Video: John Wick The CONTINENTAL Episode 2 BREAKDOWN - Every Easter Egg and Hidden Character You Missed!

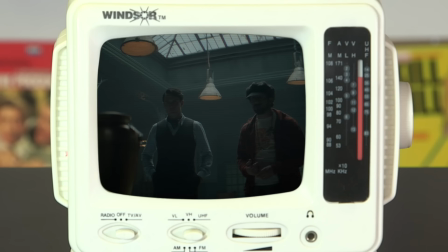0s I feel like somebody should say something. I can say a little. I'm going to kill Cormac.
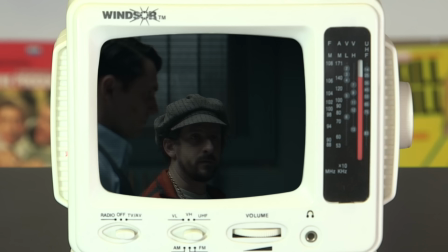6s It's thinking more like a prayer.
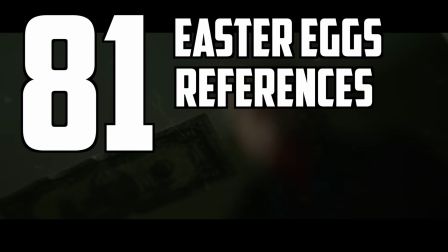11s
Hey, welcome back to Screen Crush. I'm Ryan Airy, and this is all the Easter eggs, references, and little things you missed in the second episode of The Continental. But first, we gotta talk about what you guys said about the last episode. Who, me? No, Doug. Them. The viewers. You guys. In our last breakdown, several of you theorized that Frankie is actually John's dad, and honestly, that is a brilliant theory.
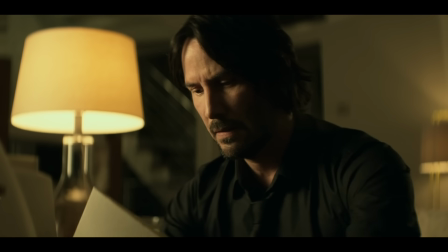31s
For starters, the timeline matches perfectly, and Keanu Reeves certainly looks like he could be their child.
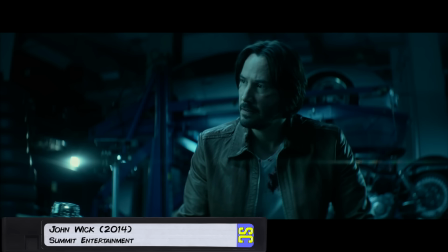36s
Forty-ish years down the line, and he is of European and Asian descent.
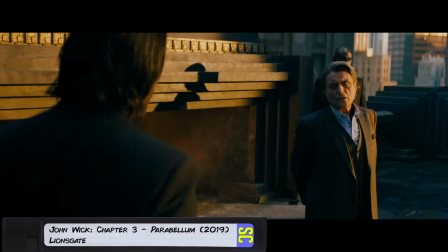40s
This would also make Winston John's uncle, which not only justifies his relationship with John, but adds a potential new layer of depth to some of the film's moments.
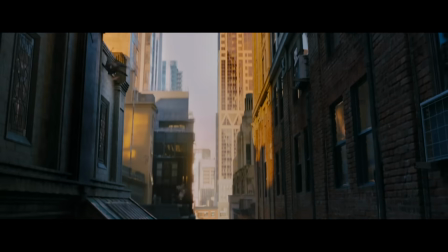48s
Like when they shot him off a roof? Oh yeah, big time.
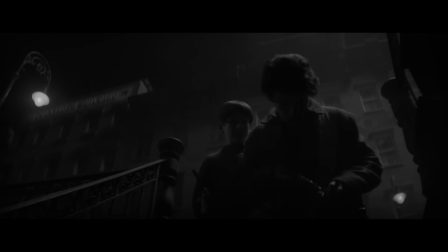53s
It's a great theory, we love it, and thanks all of you for watching our coverage of this show. So, the second episode starts off just like the first, with a flashback from little Winston and Frankie.
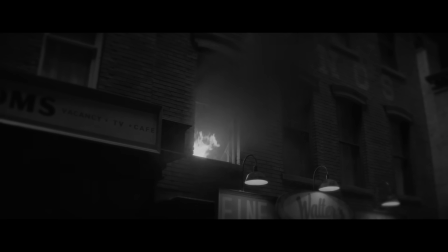62s
So we can indeed confirm that it was arson that put them in the legal hot seat they were in in the last episode intro sequence that we saw, as they light the same cocktail in the first frame of episode one. As we jump back to Winston, just before he cremates his brother, he's holding some important items. More specifically, a coin, his brother's dog tags, and his wedding ring, which forms a trinity because we all know how the wick world loves its religious symbology.
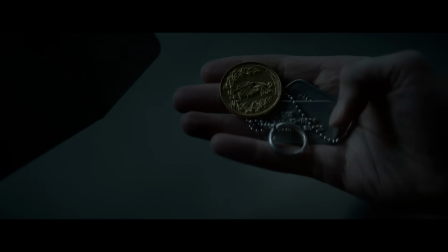85s
It's a triad of the three things Frankie served, his wife, his country, and the high table.
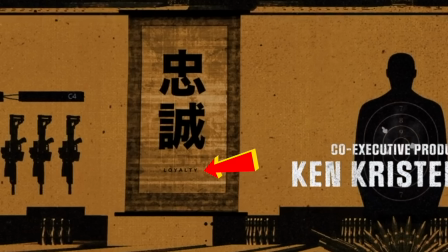90s
Then there are a few subtle changes to the intro. The banners in the dojo now read loyalty in both Japanese and English, whereas in the first episode they read sacrifice.
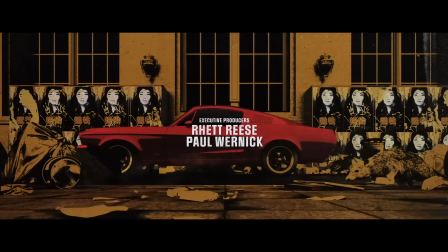98s
Additionally, the posters in the scene with the red Mustang have also changed from this close-up shot of an Asian woman, possibly Yen, to this one, again with the loyalty replacing sacrifice from the previous episode. Now last time we said that this shot was a violin gun hybrid but since we can't see a chin piece for the violin we don't really know the scale meaning this may not even be a violin at all.
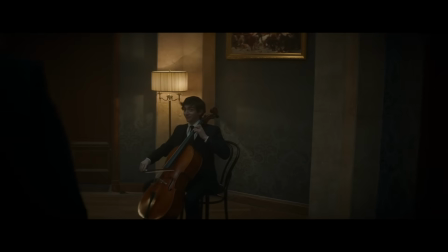118s
It's possible that this shot could be referencing our cellist friend that we see playing later in the episode crossed with a gun foreshadowing his death. Wait I thought he was beat to death with a golf club not a gun. Yes but there's also this line from Lou.
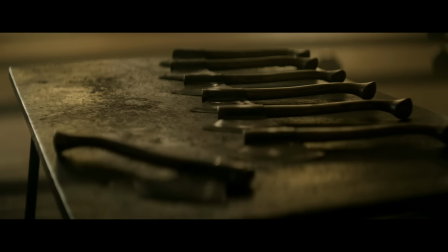131s With hand to hand or any other weapon, you have a choice. With a gun, there is no choice.
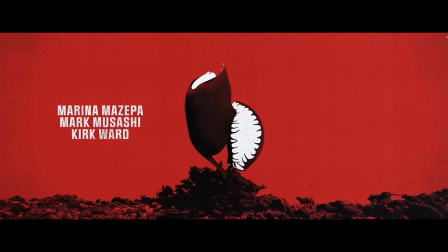138s Only death.
So the gun symbology for death could work here as well. It's also worth mentioning the color scheme here as the whole John Wick franchise is big on specific color use. The intro is made up of four colors, red, yellow, black, and white. While black and white are mostly for contrast, both red and yellow have a specific context in this universe.
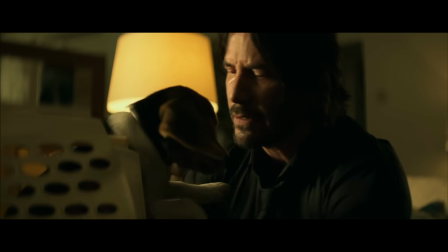155s
Yellow symbolizes hope. In John Wick chapter one, scenes bathed in yellow were centered around things that either gave him hope or pleasant memories of the past.
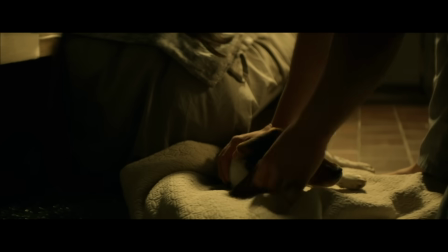162s
Scenes where he's remembering his wife, playing with Daisy, or even driving his car. Red, on the other hand, is typically associated with evil, which is why red scenes often signal bloodshed.
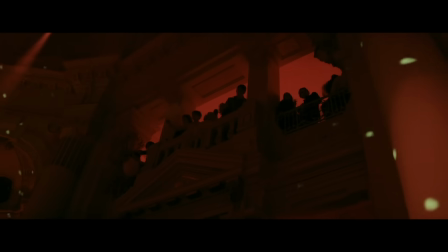172s
Just like how the red party scene in the first episode led to our panic at the disco joke from the last breakdown.
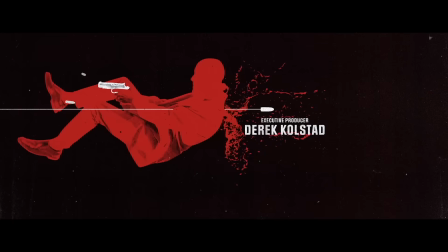179s
With that in mind, this shot of the gold mannequin shooting the red one can be taken as a sign of hope, triumphing over evil.
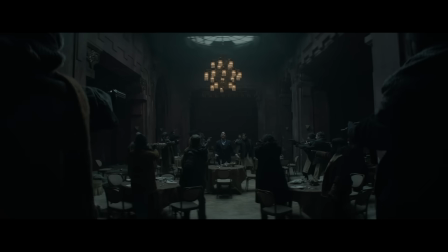185s
Then we get into the end of the intro, finishing with a stabbed roach, which, of course, we see later in the episode when Winston asks for the Bowery's assistance.
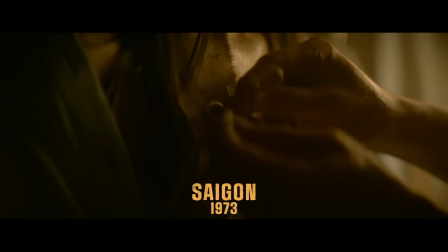192s
Then we get yet another flashback, this time to Saigon in 1973, which features some really cool details.
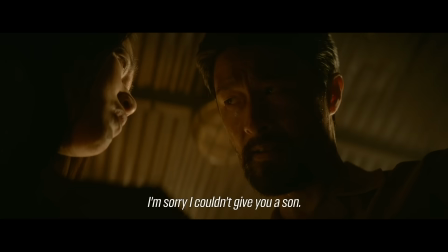198s
For starters, Yen's first husband, warlord Thay Kang, is played by the Vietnamese action star Johnny Trai Nguyen,
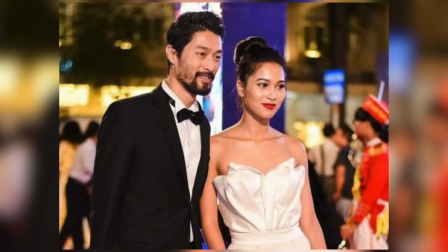203s
who is actually the real-life boyfriend of Kate Young, the actress who plays Yen.
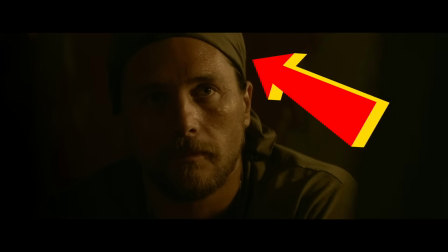207s
When she meets Frankie for the first time, he's wearing this green bandana, which is actually an homage to the one worn by Sergeant Barnes,
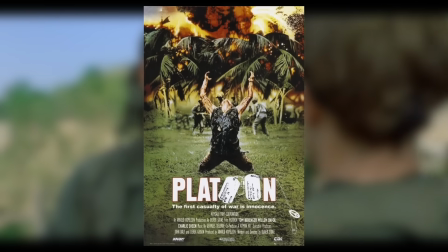214s
played by Tom Barringer in the 1986 film, Oliver Stone's Platoon, a movie that also featured another John Wick star, Willem Dafoe.
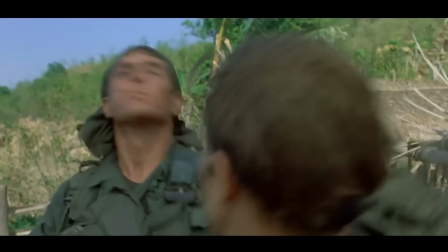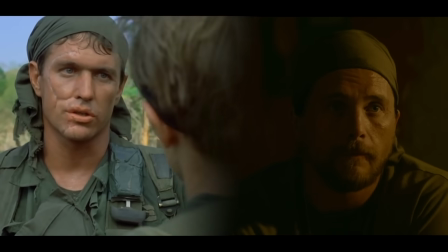228s
Well, Doug, I'm glad you asked because this was actually one of the many details that we were able to discuss with one of the writers and co-executive producers of the show, Ken Christensen. This guy right here. He actually reached out to us after the last video and gave us some behind the scenes details,
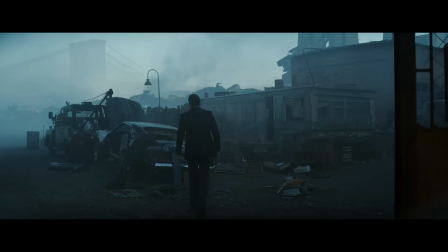242s
all of which we have included in this video and even some details for episode three, which is just unbelievably cool.